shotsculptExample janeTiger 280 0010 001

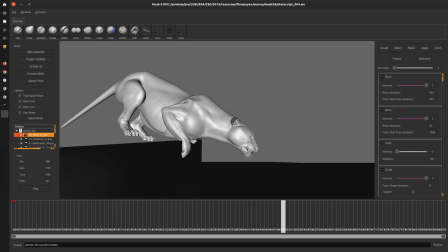247s
We've got these bad contacts on the paw, all of that. So let's see what we get with the shot sculpt.
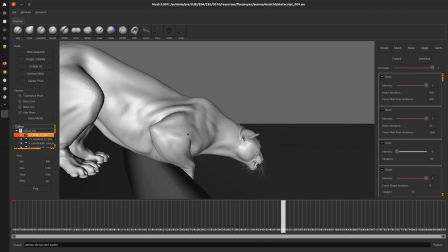256s
So I guess before and after. So here I've gone in, given the triceps some more volume.
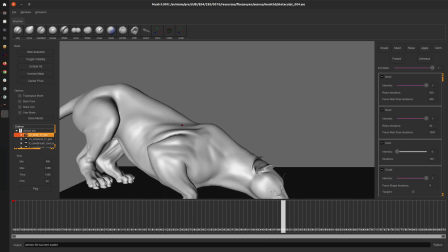262s
I've sculpted in some folds back here, from the skin being squished up.
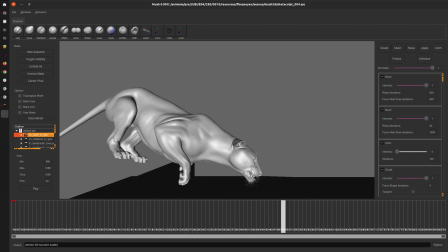270s
Made this look a lot more believable in there, and fixed the paws before and after.
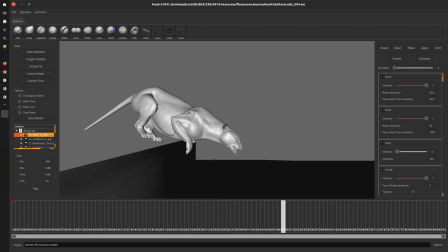279s
There.
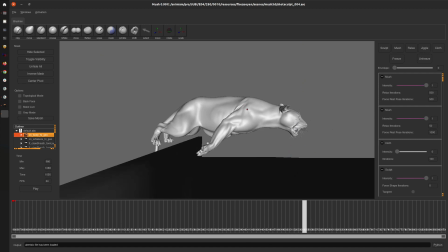283s
Here too, we've got some stuff going on there that doesn't look so great. So I made the folds back here look a lot more believable. Gave the triceps again some more volume and a little bit of flexion there from this particular move.
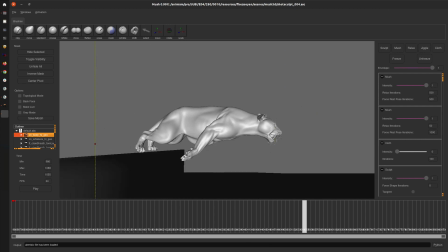303s
Fix some of the volume for the chest. It was kind of collapsing. Starting to fix the stomach area.
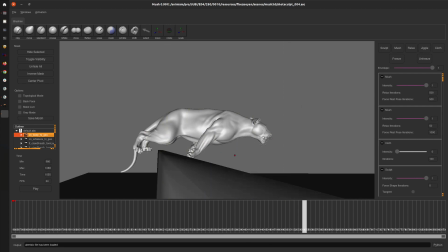310s
It's bulging in unbelievable ways, and continuing to fix the paws.
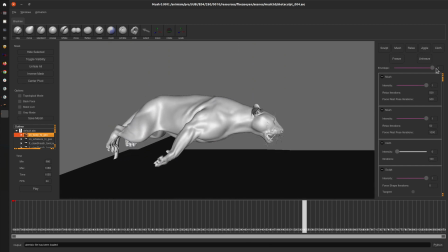Also, you notice that I'm fixing the muzzle at this point too. So before and after for the muzzle.
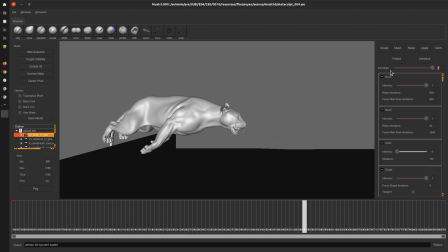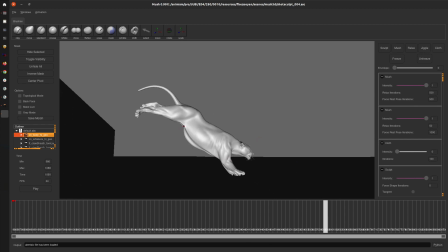337s
And then throughout here, we're seeing problems with this this part of the stomach just kind of bulging rather than getting stretched out.
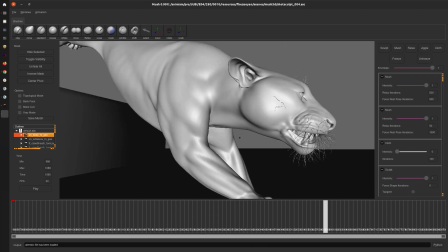348s
So before and after. And also fixing this area in the shoulder
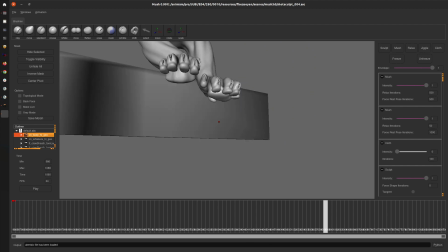357s
and other things. You'll notice here that the left paw,
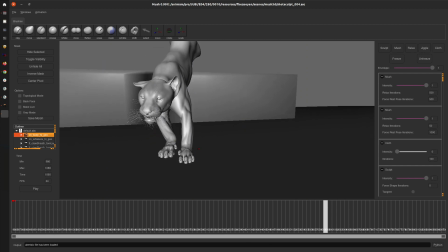362s
I'm moving it, and that's because where they made contact,
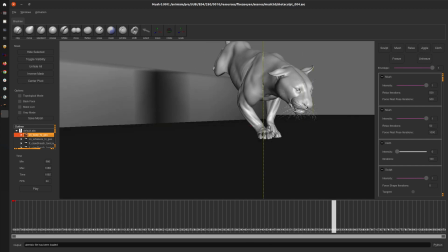367s
I believe here they were crashing. So if we go before, or there was something funny going on.
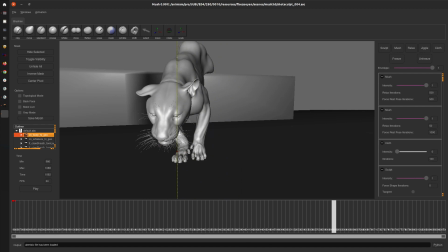376s
Oh yeah, I see the toes are crashing into the ground in a funny way, that kind of thing.
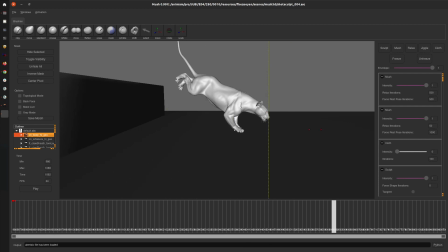381s
Anyway, so I was resolving that. Also dealing with the scapulus.
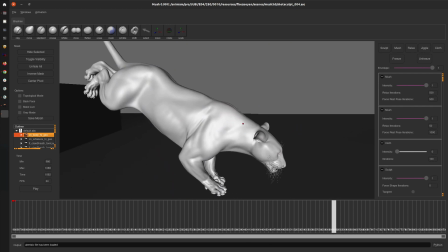388s
So the animators were given controls to sort of control the shape of this, but I think they tended to forget about those controls sometimes.
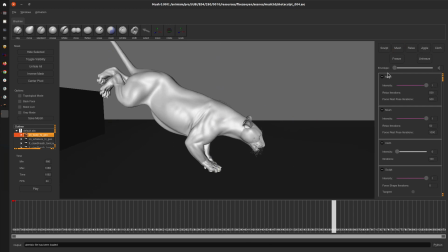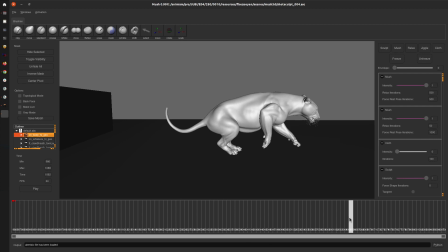402s
And yeah, this would be an example where you see those controls really aren't being used.
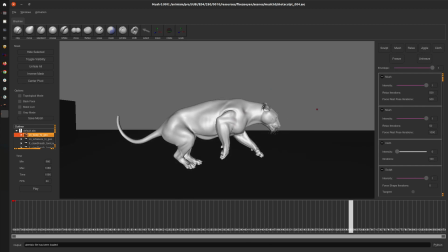412s
So I was able to fix that though with shotsculpt.
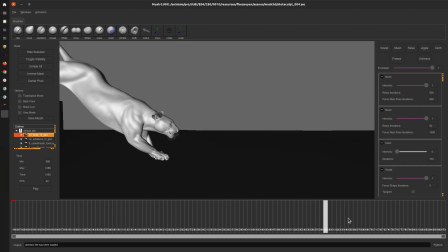416s
I'm not sure remember the rationale for why.
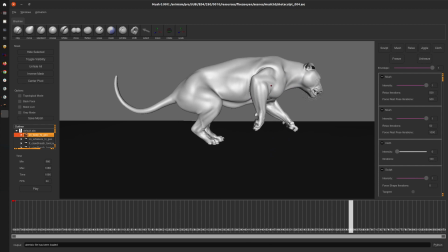422s
Oh, probably, yeah, I'm probably just fixing contact points here on for the ground, for the feet.
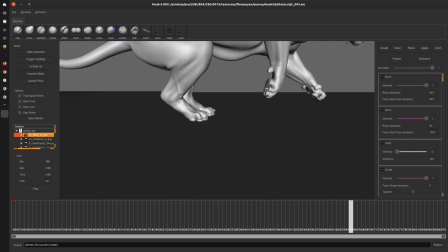430s
For some reason they were lifting off when they shouldn't.
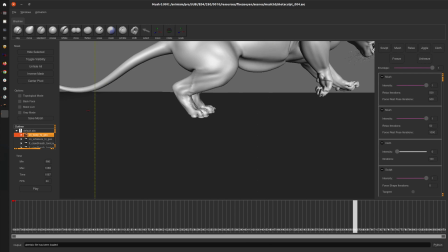435s
At least that's what I'm guessing. Or they just, let's see this.
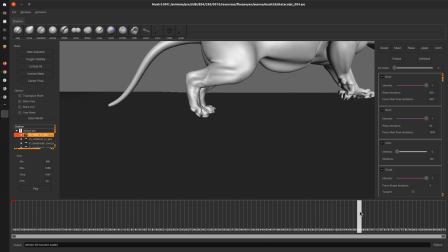443s
Yeah, I think they were just, the contact point wasn't actually on the ground. And so I was fixing that.
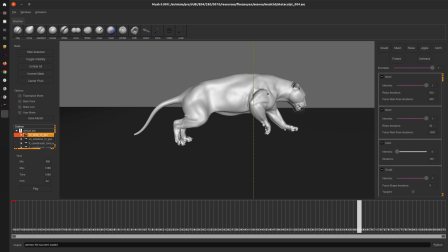451s
I guess anyway. And again, all that stuff in the chest and the shoulders, the scapula, the neck, the muzzle.
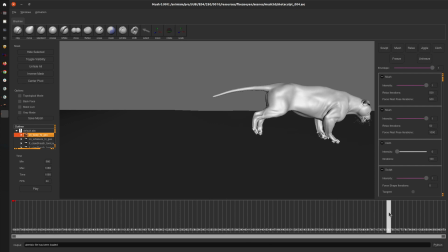461s
And yeah, and now we're into the handles. All right. So that's that shot.